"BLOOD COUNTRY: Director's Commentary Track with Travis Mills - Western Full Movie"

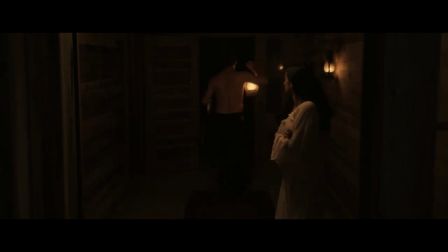This is an interesting scene.
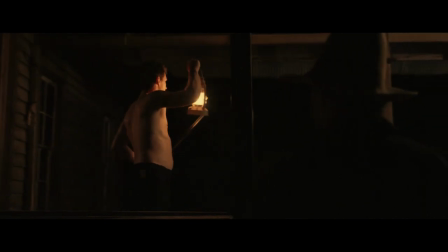It was tough on Nick, or he was worried about filming at night, but these lanterns, I think it's fair to say that he was surprised at how good these lanterns
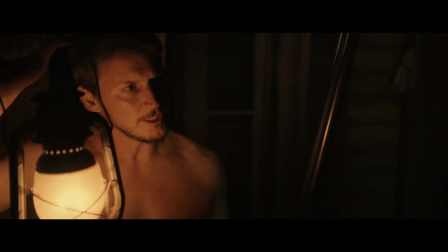gave off light and if you'll notice we use them a lot put them in characters hands and all that to give them a
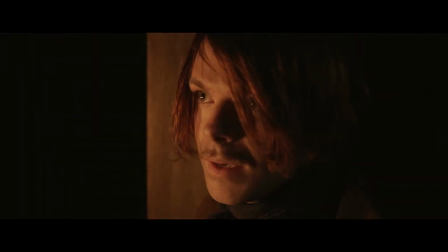natural source of light and it's not easy to light and
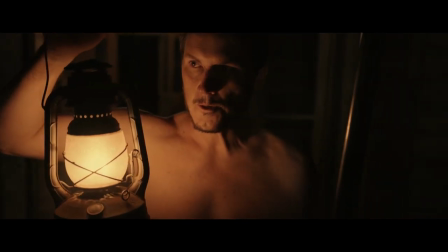shoot a movie that looks this good in my humble opinion on a budget like
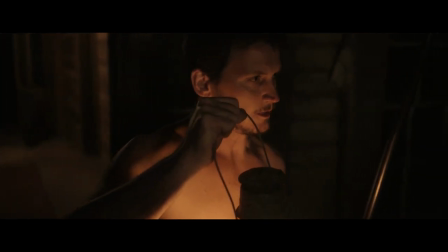the one that we've got in this scene we i paid homage to a line from the searchers that i've always liked that john wayne says called sure we
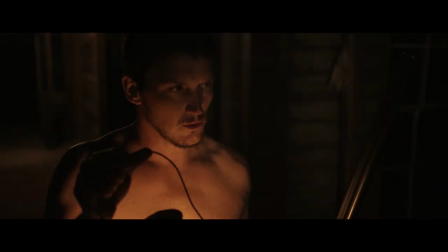says sure is the turning of the earth the character of miles says that
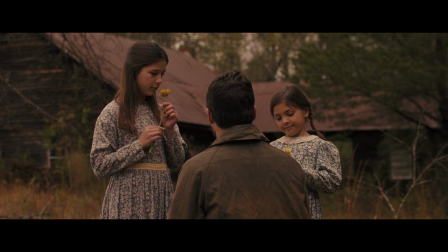these two little girls are olivia and caroline quinn they're little
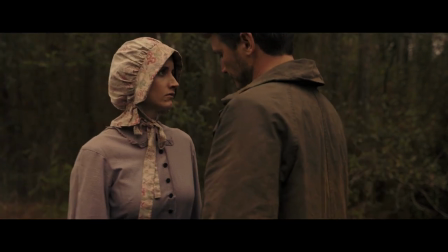jackson mississippi girls and heather who plays joe's wife is currently as of now based
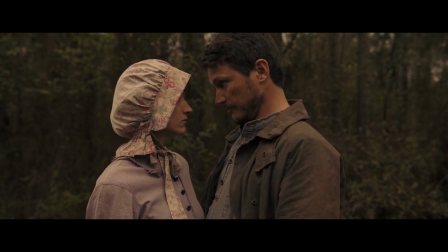in atlanta but she had been in in Louisiana and the character doesn't have a
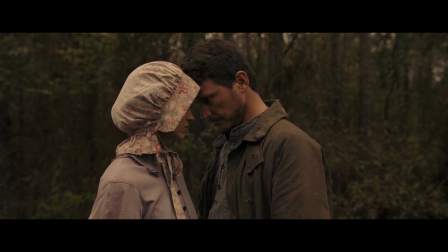ton and I think she does a really good job of creating a complex woman with the very few scenes that I gave her to work with
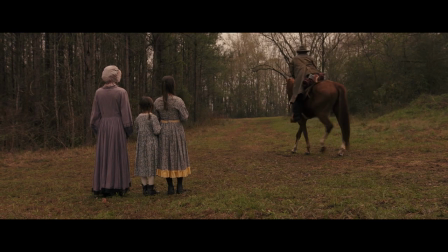like I was saying about our horse guys they did their best to work with these actors and some actors really put the time in that they needed to to get ready for scenes and others didn't and i think that unfortunately
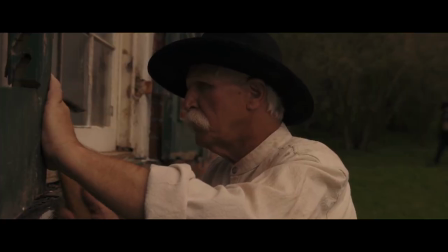uh for the actors and maybe for the movie some of that
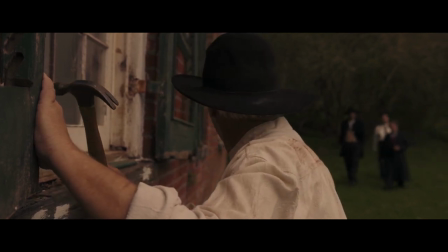shows some of the horse work is not as good as it could
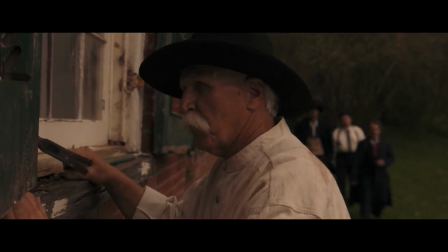be if i was going to make a western again and i plan to i would
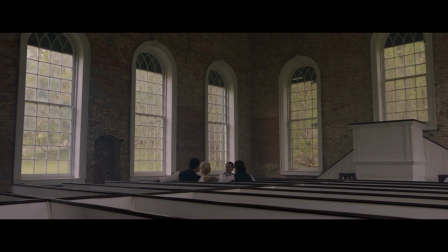force the actors to go through boot camp to really learn how to ride i wouldn't trust anyone who
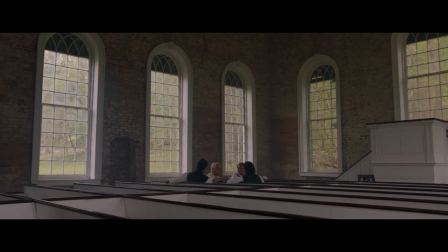said that they'd had riding experience because a lot of times they were exaggerating or they were,
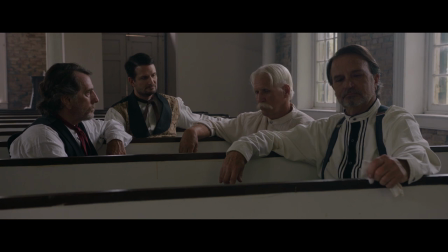you know, um, just flat out lying. A couple of them flat out lied about having riding experience and it shows on screen. Um, this is the kind of shot I love where you, you do a four shot and you have,
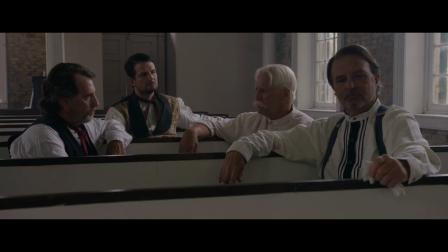you know, again, something that looks more like a painting than just going over the shoulder, over the shoulder. Um, and instead of getting coverage on each player you'll only get coverage
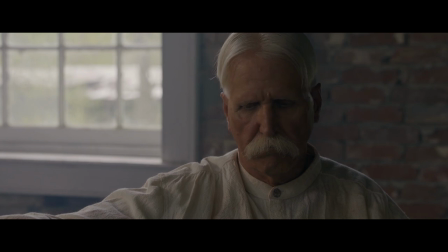the close-up on cotton and that really
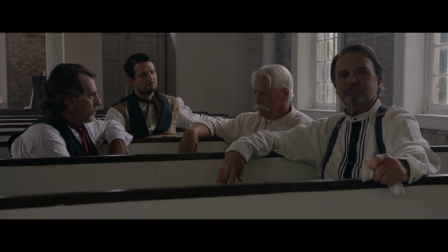it says something to the audience if you had a close-up on each of these guys they would be they would all have equal importance only having a close-up on cotton tells the audience this is our guy now I think it's interesting that you know we are
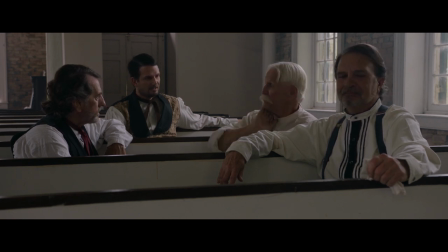about 20 minutes into the movie and we're just now meeting our protagonist and I'm curious as you know as of now while recording
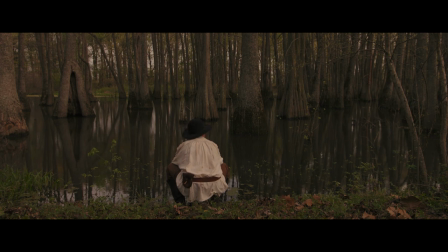this actually still you know audience has not seen blood country and I'm really curious
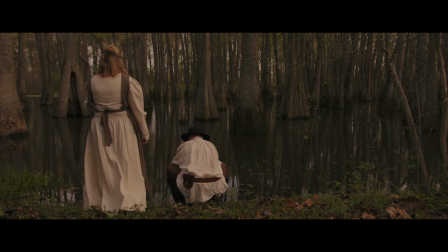to see how people react to following a sort of anti-hero Joe for the first 20 minutes of the movie and then we meet Cotton
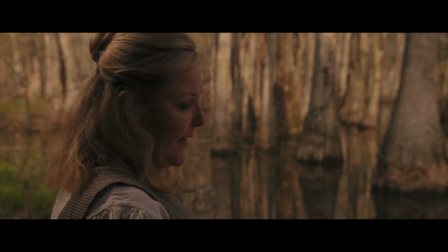who plays Sheriff Dan Lee and now we're following him and he's our true
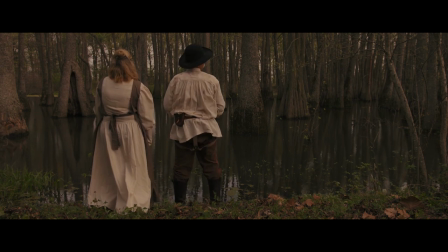protagonist that's something I don't see in movies a whole lot and I'm really curious
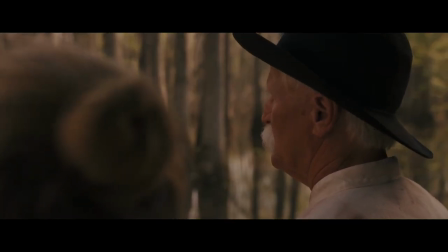to see how an audience reacts to it.
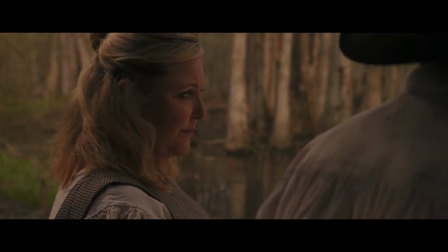These scenes were filmed in Greenwood at a place called Forewood State Park.
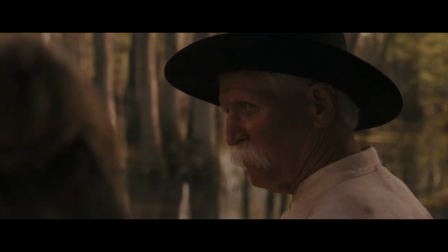It's a real interesting property. You'll see some of it later.